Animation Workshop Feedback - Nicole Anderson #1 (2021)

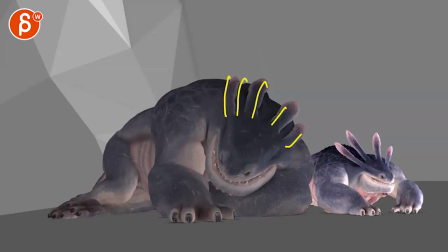[4:14]
And I will probably counter these so that when the head goes up, that they stay where they are.
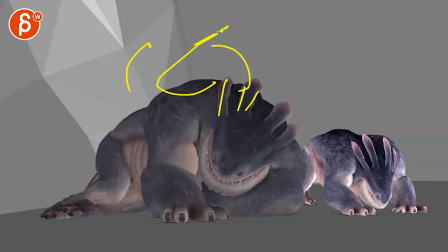[4:21]
So it doesn't feel like if that's, you know, if that's the head and these are the things and the head goes up, that these are stiff going down this way as the head goes up. It's almost like you want these two, that's the head and the back, like lay on there.
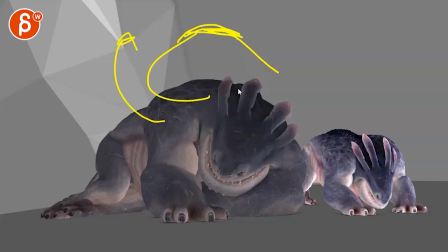[4:36]
So even though the head rotates up, they kind of stay on there. That makes sense. And you can still have, if the head goes up, this could slide down a bit. Just depends. I don't know if that's going to take away from this nice silhouette here.
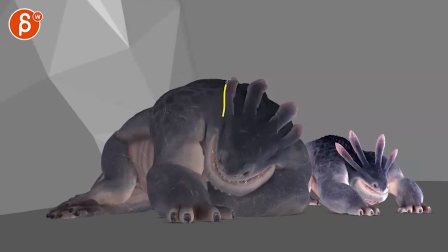[4:51]
So you can always start here. You still have it. You still have that breaking of the silhouette.
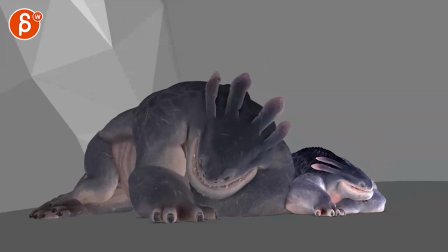[4:56]
And then if you go backwards, just rotate them down, they will still be at that point here.
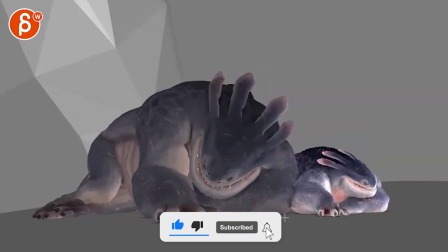[5:01]
I hope that makes sense. For the little one, watch out for moments where you have a lot of elbow movement or rotation and then there's nothing going on here.
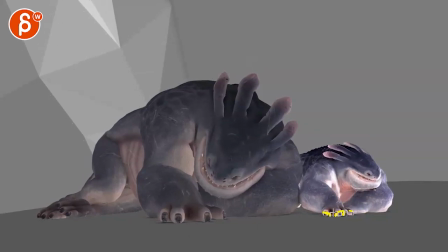[5:10]
So you want that wrist to rotate as well, and then the fingers can either tighten and lock a bit so it doesn't feel so IK.
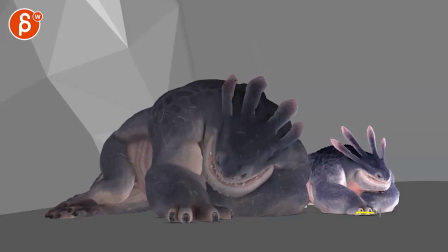[5:22]
That's cool. I don't mind this. Maybe it's a bit flat here. Maybe you can keep the pinky a bit lower to break that flatness. That's a bit lower here, and it's still spread out on that land there.
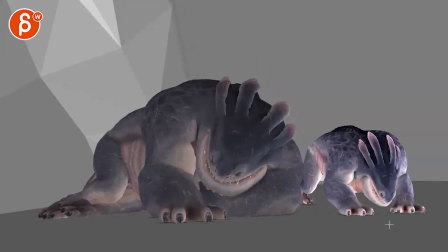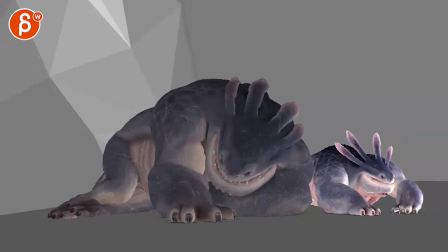[5:40]
What I would do with this one, spread maybe 70%, and then also maybe look at some grouping where maybe these two are closer together and these are further apart, and then keep your last 30% during this,
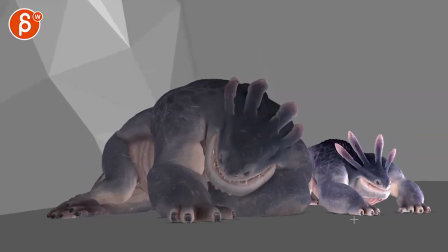[5:55]
because this is just an adjustment. There's no real pressure on it technically, so even the spreading here could be reduced.
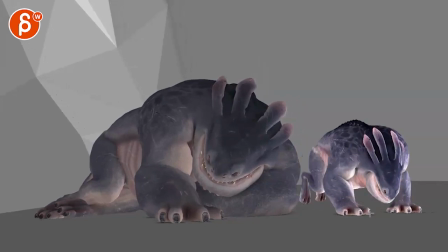[6:02]
But now when the creature gets up here, and especially over this, there's pressure on this going down. And then you want some squash, and that's when you would spread the fingers.
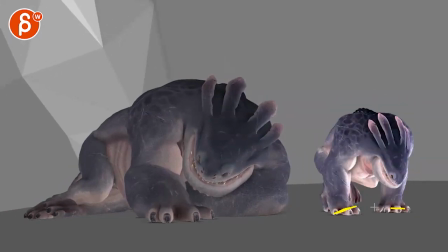[6:16]
Then you could offset these a bit more so they don't get off the ground at the same time. It's cute though.
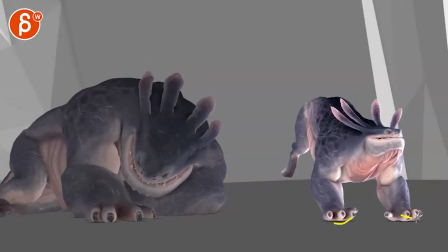[6:25]
Same thing here, just offset. Not huge, but still.
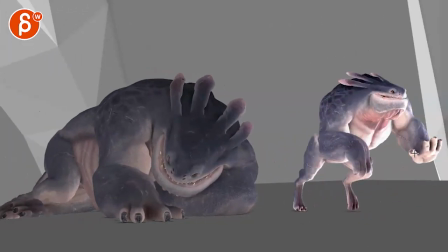[6:31]
I like that the rotations at least are offset there. But it kind of takes away from... Yeah, it's okay.
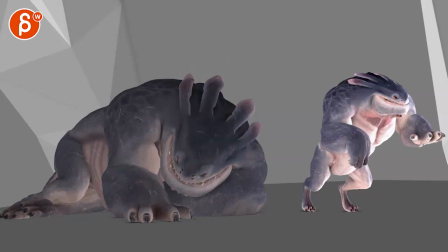[6:37]
I don't know, it still feels flat. I would maybe have, this would be nice to have a bit of a curvature. You could maybe have this guy up. I don't know, there's something about this feeling like a little flat and a little stump with these guys out.
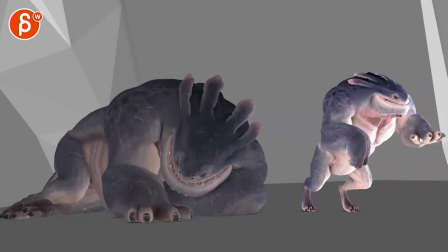[6:51]
I almost wish it would be still curved. I know we're going from here, maybe just one or two, and then get into this. It just seems a bit simplified in terms of all of them are rotated, all of them are up, all of them are up, and so on.
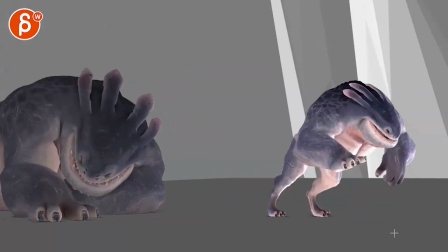[7:06]
It's a little bit of a variation in the finger posing could be neat. I don't know if you can do some spreading on these guys. Again, there's pressure now pushing down to go this way, so you would have compression and squash there.
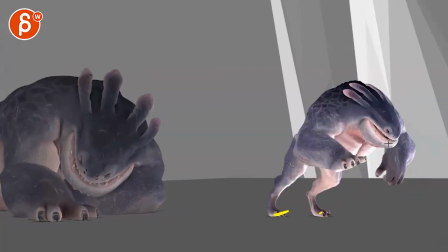[7:21]
This one, I don't think that's the camera, but you can see how this goes up. Everything goes up and suddenly we go back down. So this feels like you want to have a little bit of a one or two frames of ease in and then down.
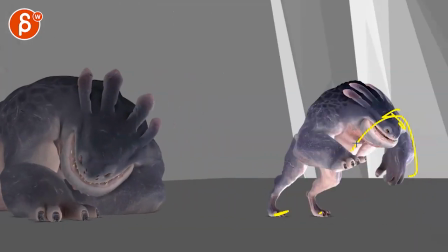[7:34]
It's like a bit of a harsh direction change. So you can see the spacing here.
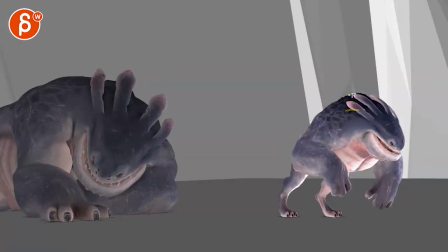[7:43]
This, I mean, sloppily drawn, but you know, like over here, here, here, and then suddenly down.
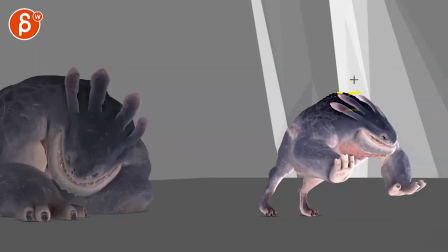[7:51]
It's even down at the same height as the other one. So to me, it would be here, one more, then here, and so on.
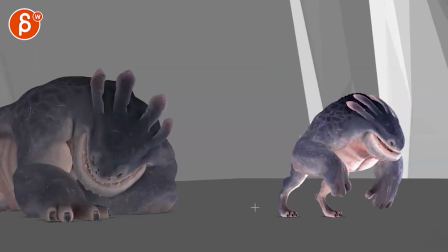[7:59]
It's kind of varied out a bit more.
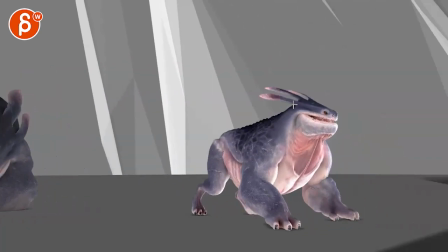[8:04]
These guys, you can start offsetting a little bit, so you don't just flare up all at the same time.
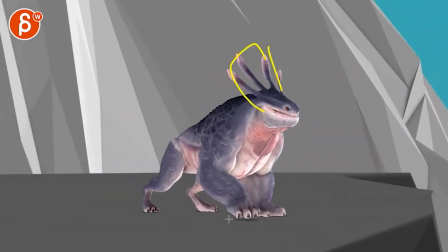[8:10]
Let's see. Same thing here in terms of the toes. I would wait with that spread a bit.
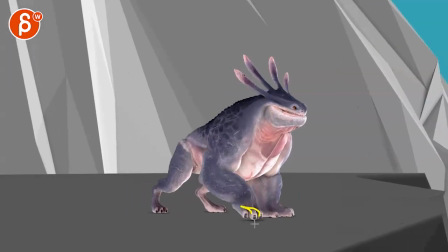[8:17]
It's nice to have a variation of close to open.
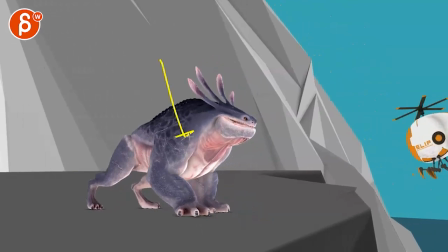[8:20]
But then when that happens, that lean down, more pressure. That means you're going to flatten these. The shadowing also looks like it's not a super flat contact. So you can flatten these a bit more, these toes. You can almost rotate them up a bit.
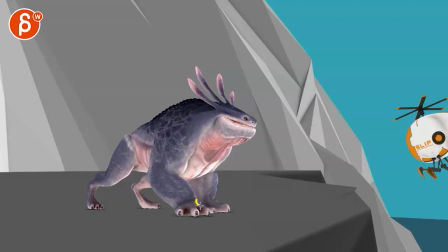[8:34]
Really feel that pressure by rotating, you know, the first joints down more, and then the tip up.
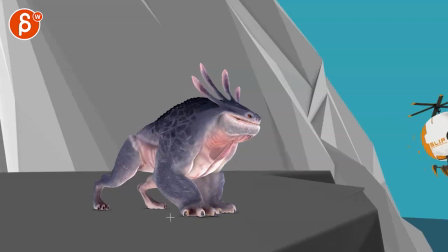[8:43]
So it's a bit more of a compression, and spread these a bit. And this feels a bit separated here.
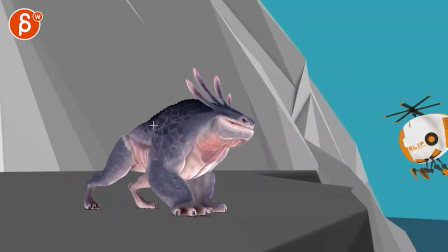[8:50]
This, I'm not understanding the shoulder move up.
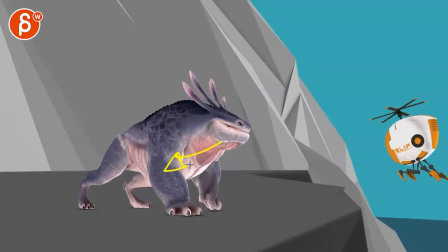[8:53]
So what you have to do is if this goes up here, I would actually translate the body over this, right?
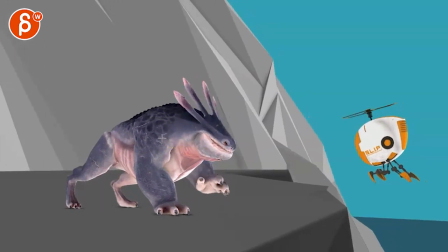[9:00]
You're shifting weight a little bit. And then by doing that, then the shoulder goes up.
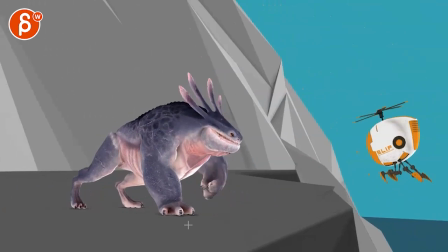[9:08]
Yeah, I feel like that shoulder comes out of nowhere.
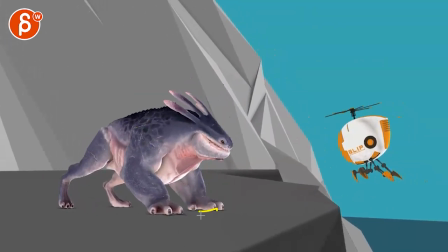[9:14]
And this one, I'm not quite buying. You're putting this down here. And it's over one, two.
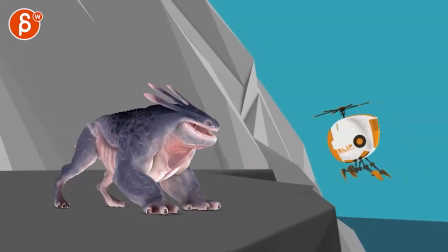[9:23]
And then we immediately go back. I'm not super buying the weight.
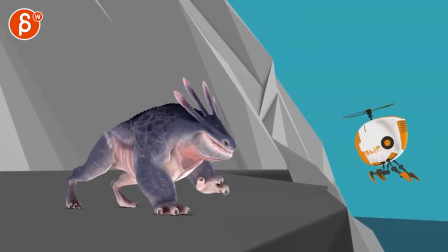[9:29]
Like we're going... It's nice to have negative space here. I'm just looking at the idea of it's putting the leg forward and then we immediately go back.
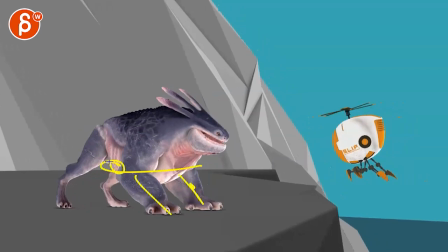[9:40]
But that back has to come from these arms pushing. And we're barely there.
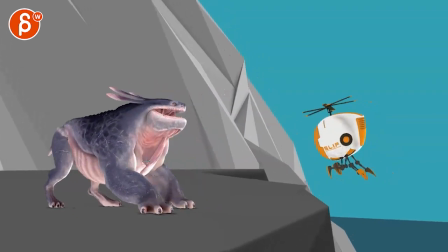[9:48]
It feels like you want to hold this two more frames. And with that push off, instead of going straight like that,
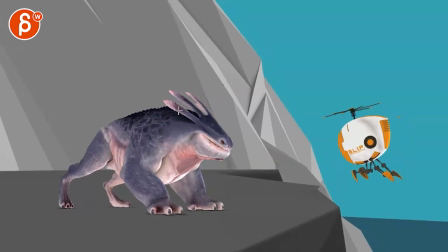[9:55]
since we're already on a downwards move, the body continues to go down and then up. It feels like we're doing this. That makes sense. So the body goes down this way, and then we go up versus down,
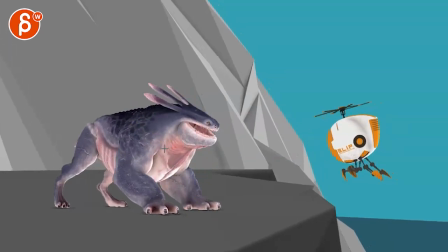[10:09]
keep going down a bit, give this two more frames, and then it can go back up.
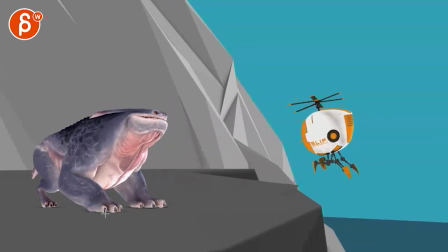[10:15]
But then this here, I would do once you're back here, now it's, you know, you can see, especially with the toes out, we're putting pressure on this, so now the body will go up a bit,
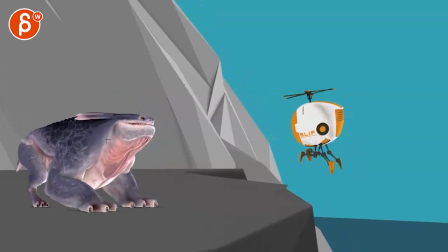[10:24]
and you're going down, down, down, down, down, down, down, down, down, down. It's kind of, it feels a bit soft.
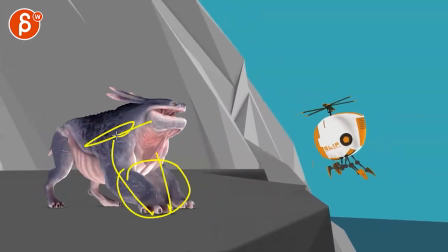[10:31]
I don't feel the relationship between the arm and the body, basically, how they're both affecting each other.
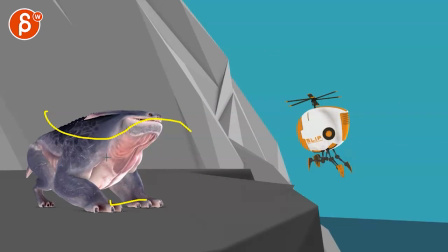[10:37]
So you go back and you do this, I would go back and then up a bit. Not the butt, but the chest a bit.
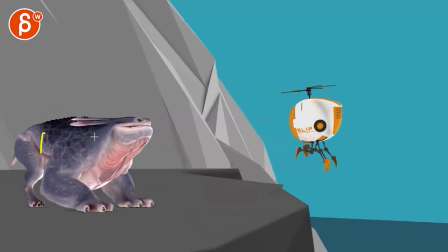[10:43]
Then you can do the down and up. It's cool.
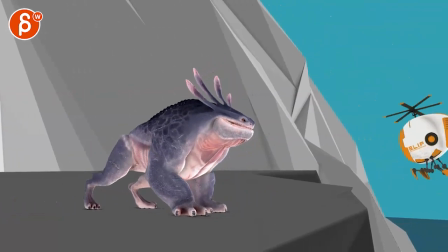[10:49]
But then, let me see. He does this.
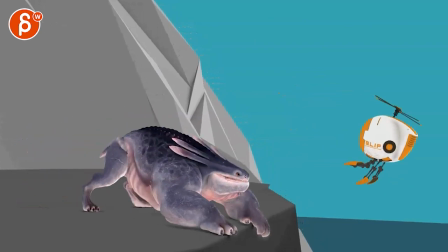[10:54]
This, I'm not sure, acting-wise, what the creature is doing.
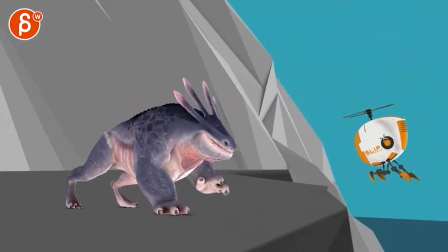[10:59]
Like, it's going to the thing. This gets too close. So it gets goes back, just in case.
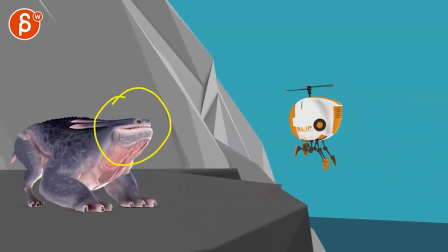[11:05]
But this feels more like it's fainting, falling asleep type of thing of blah, blah, blah, versus is it trying to get there again?
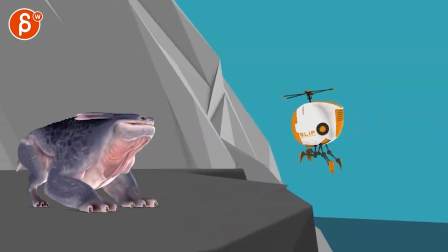[11:17]
And then it kind of slides off because it's too far at the edge there. It's just this drop of the head here, this way and drop.
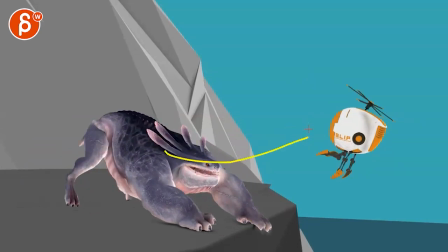[11:28]
And then keeping it that low where it's again not pointing facially up there, like with the head, not like facially, whatever, with the rotation of the head.
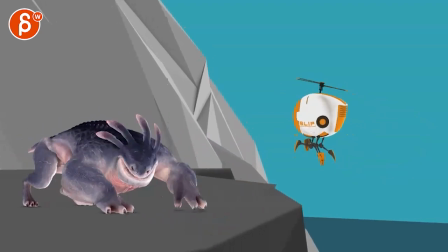[11:36]
That moment just feels unclear. I'm not sure what's going on with the creature at that point.
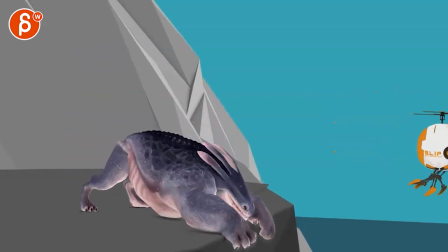[11:44]
And I think this we can go.
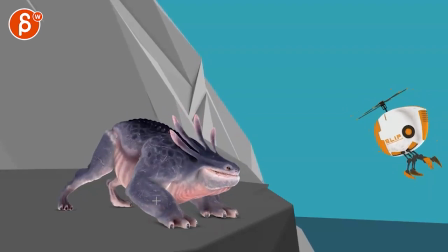[11:49]
Watch out. You have a lot of movement again in the forearms here. And all that in the fingers. But then this section is really stiff. You have to have a little bit of more rotation, banking and flattening there.
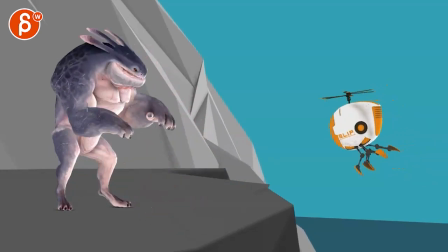[12:00]
But then you're pushing up. I feel like we want to hold this. Go from here to here, like almost, instead of now going forward, continue to go back a little bit for a slight hold and then down.
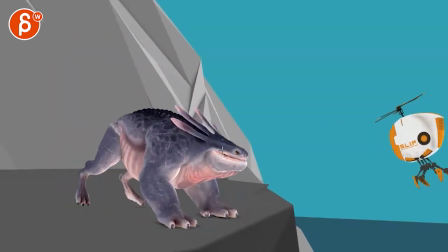[12:14]
It feels like we're not giving this enough weight. Because the thing is, you're going up.
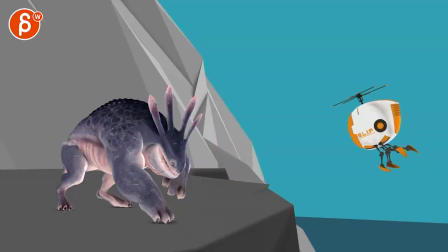[12:20]
I know this is, you know, physics versus performance, but even if it's over a couple of frames, you're pushing the creature up this way.
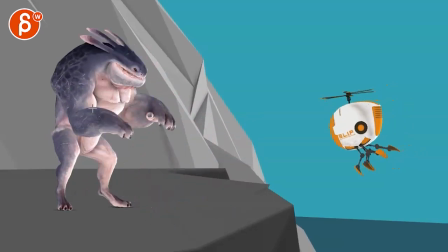[12:28]
And how can it go back down?